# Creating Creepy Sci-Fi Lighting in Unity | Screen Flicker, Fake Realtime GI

What you're seeing is an atmospheric overhaul, and more importantly, one that took surprisingly little time to make.
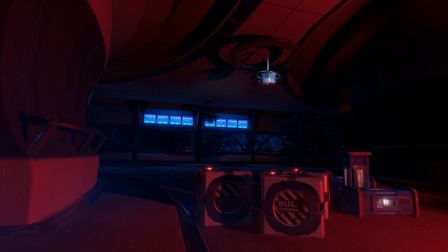13s
Reimagining this scene involved creating some custom shaders, see sharp scripts to pass data to those shaders, and finally, some strategic light placement.
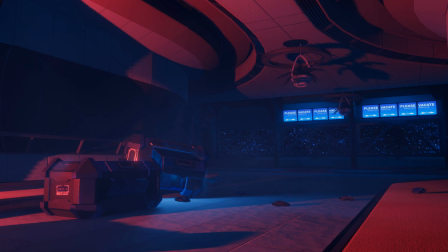22s
Let's get into the shaders first. There are two unique shaders at play here.
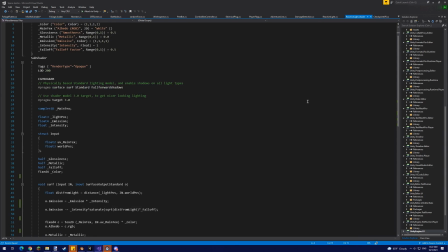27s
The first is an emissive shader, the intensity of which is decreased as the distance between the shader's surface and a given position increases.
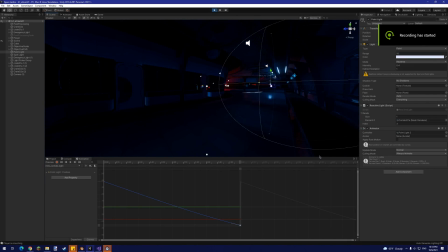36s
In our case, that given position is a real-time point light that's animated to move down the corridor, which gives the effect of a cool power surge.
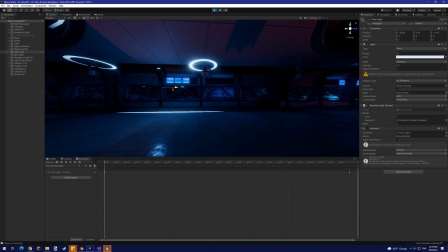43s
The purpose of this point light is to fake real-time global illumination that would be coming from the shader's light emission.
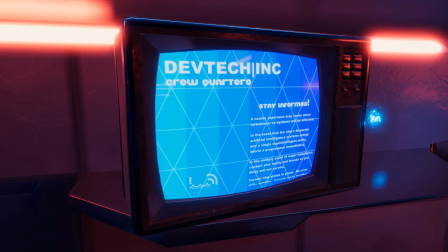52s
The next shader is a mock CRT screen, although really, the screen's display graphic is irrelevant. All we're after here is the flicker function.
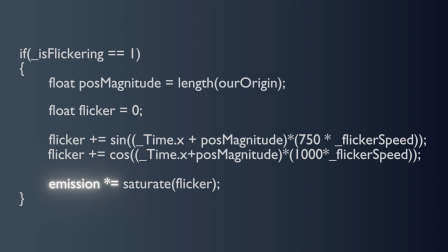61s
In this function, we're multiplying the surface shader's emission intensity by an irregularly oscillating number, if the flicker parameter is met.
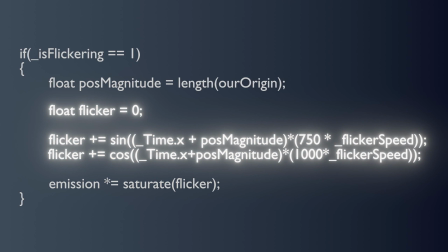70s
To generate this number, we're just adding together two sine waves using the current time multiplied by some arbitrarily different number,
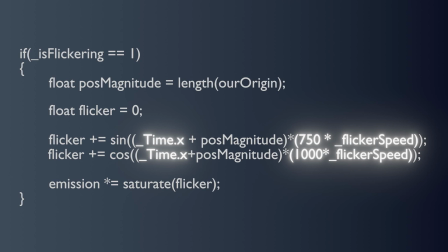78s
the scale of which determines the speed of the oscillation. To stop them all flickering in sync, we'll also have to add the magnitude of the world space origin of our material's mesh to the time values that we're calculating the sign of.
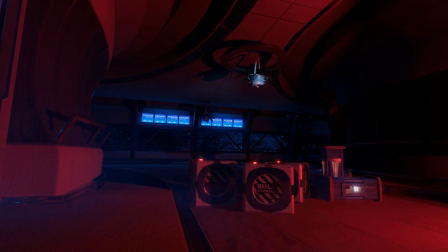92s
Now, given that all the screens aren't occupying the same space, they'll flicker in a neat pseudo-random kind of way.
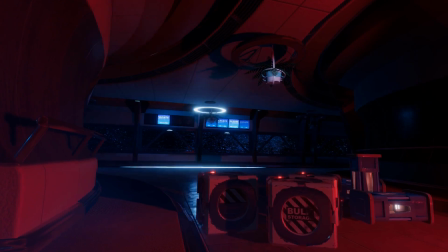99s
What I left out, though,
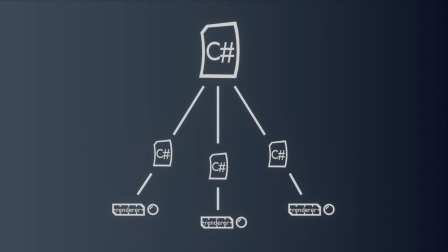100s
is that we're still going to need a C-sharp script to pass the mesh's world space origin and to determine when we're supposed to be flickering in the first place.
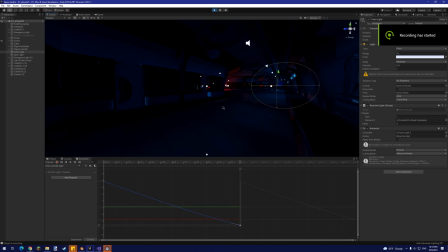108s
And this also goes for passing the position of the point light from earlier to the emissive light shader.
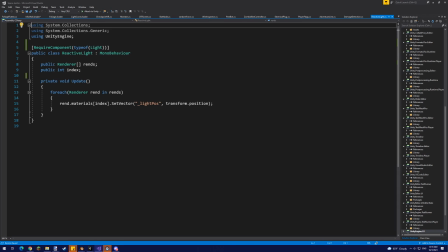115s
The simplest script here only has one job. Every frame, it gets the power surge emission shader, and passes it the world space position of our point light.
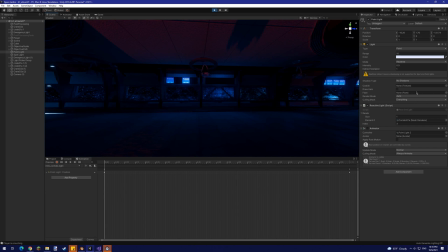124s
So that's it. There's our little roundabout way of faking real-time global illumination. Our next script for the screens, however, is a little more involved.
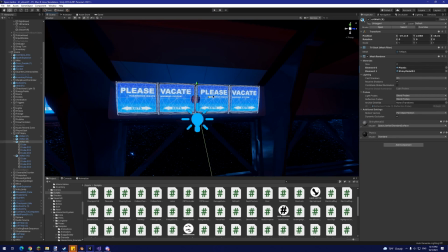132s
Beyond passing the origin position of each material's renderer, we also need to control when each screen begins flickering.
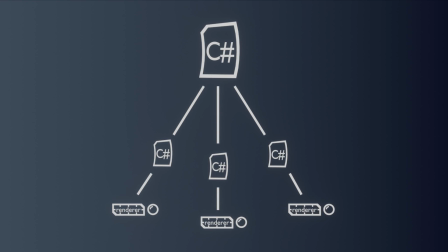140s
I've chosen to do this with a central control script that finds each renderer and subsequent material via individual screen component mono behaviors.
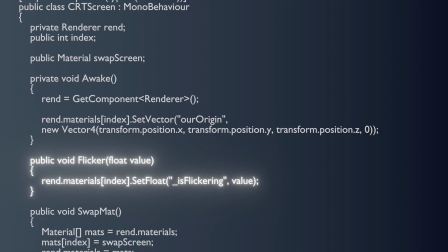150s
These individual components also have helper functions that can be used by the main controller.
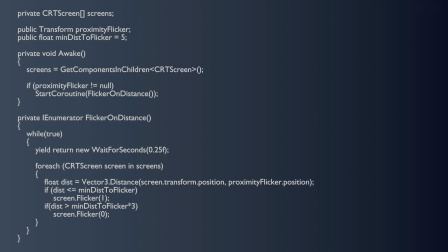155s
The idea here is to synchronize the screen flickering with the power surge effect. So every quarter of a second we're iterating through our handful of renderers, checking their distance from the point light, and setting their flicker parameter based on if that distance is less than the preset amount.
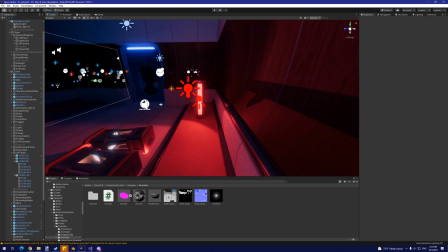174s
Now comes the easier part. With the main indirect lighting features done, we need some spooky direct lighting to complement them.
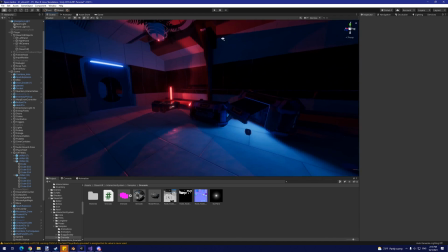181s
For this scene, I decided deep red lighting would nicely contrast the cooler ambient atmosphere of the ship.
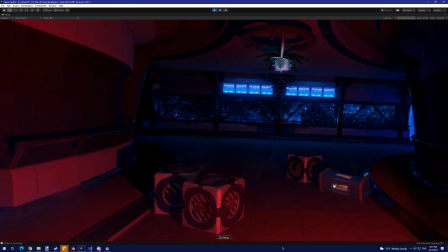188s
Because I'm targeting VR, the performance cost of real-time lights quickly adds up, which makes it ideal to minimize their usage.
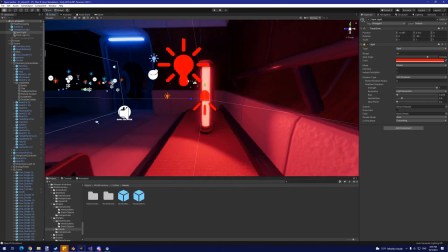195s
I ended up settling on two red spotlights placed at low angles in order to cast long shadows across the environment.
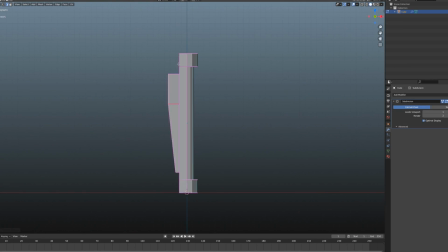203s
To make this lighting choice plausible, I also threw together an emergency light model in Blender and placed them throughout the scene.
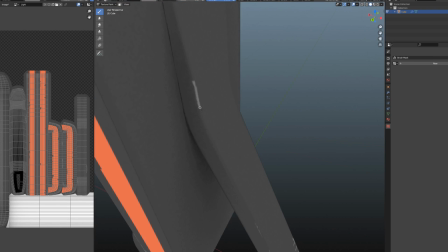210s
This also implies that the spaceship's crew might have had some time to react to the power outage.
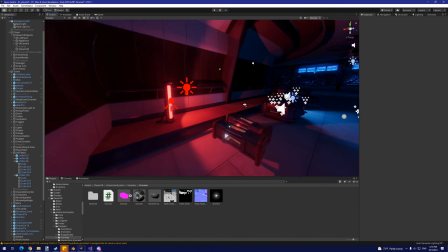215s
With those lights in place, the spooky atmosphere really starts to come together, with just enough light to subtly guide the player in the right direction.
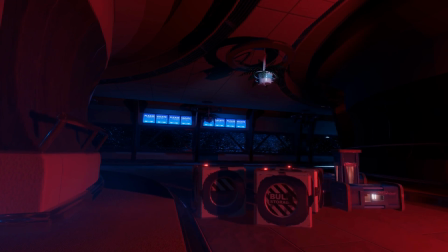224s
The final scene also silently communicates that something is seriously wrong. This is definitely not just another day in the life.